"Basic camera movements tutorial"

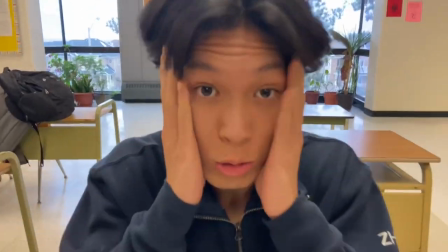Mr. Zang, what is this? Oh shit, oh shit.
The push-in.
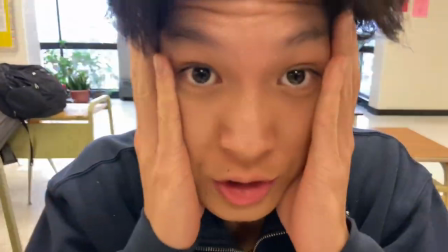A push-in shot, also known as a zoom-in shot or a dolly shot, is a camera technique used in filmmaking,
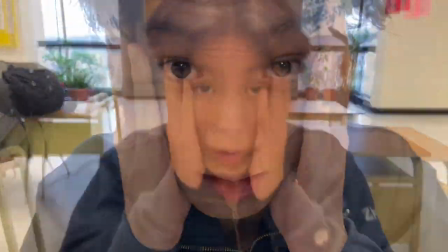videography, and photography where the camera is moved closer to the subject while the lens zooms in or the camera physically moves forward.
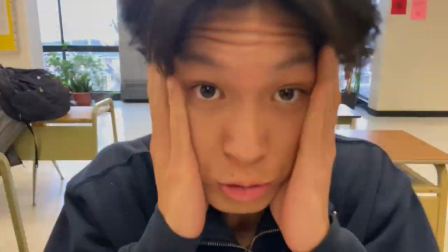The purpose of a push-in shot is to draw attention to a specific subject or object and create a sense of intimacy or urgency.
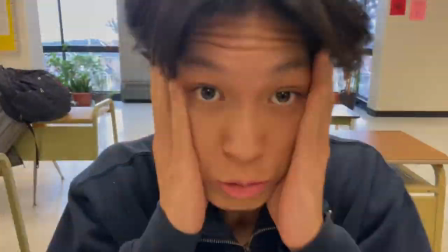A filmmaker may use a push-in shot to create tension, highlight a subject or object, create a sense of intimacy, or to reveal emotions or details.
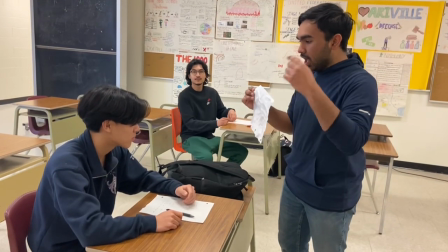Oh shit. To adhere to academic policy and honesty procedures result in a mark of zero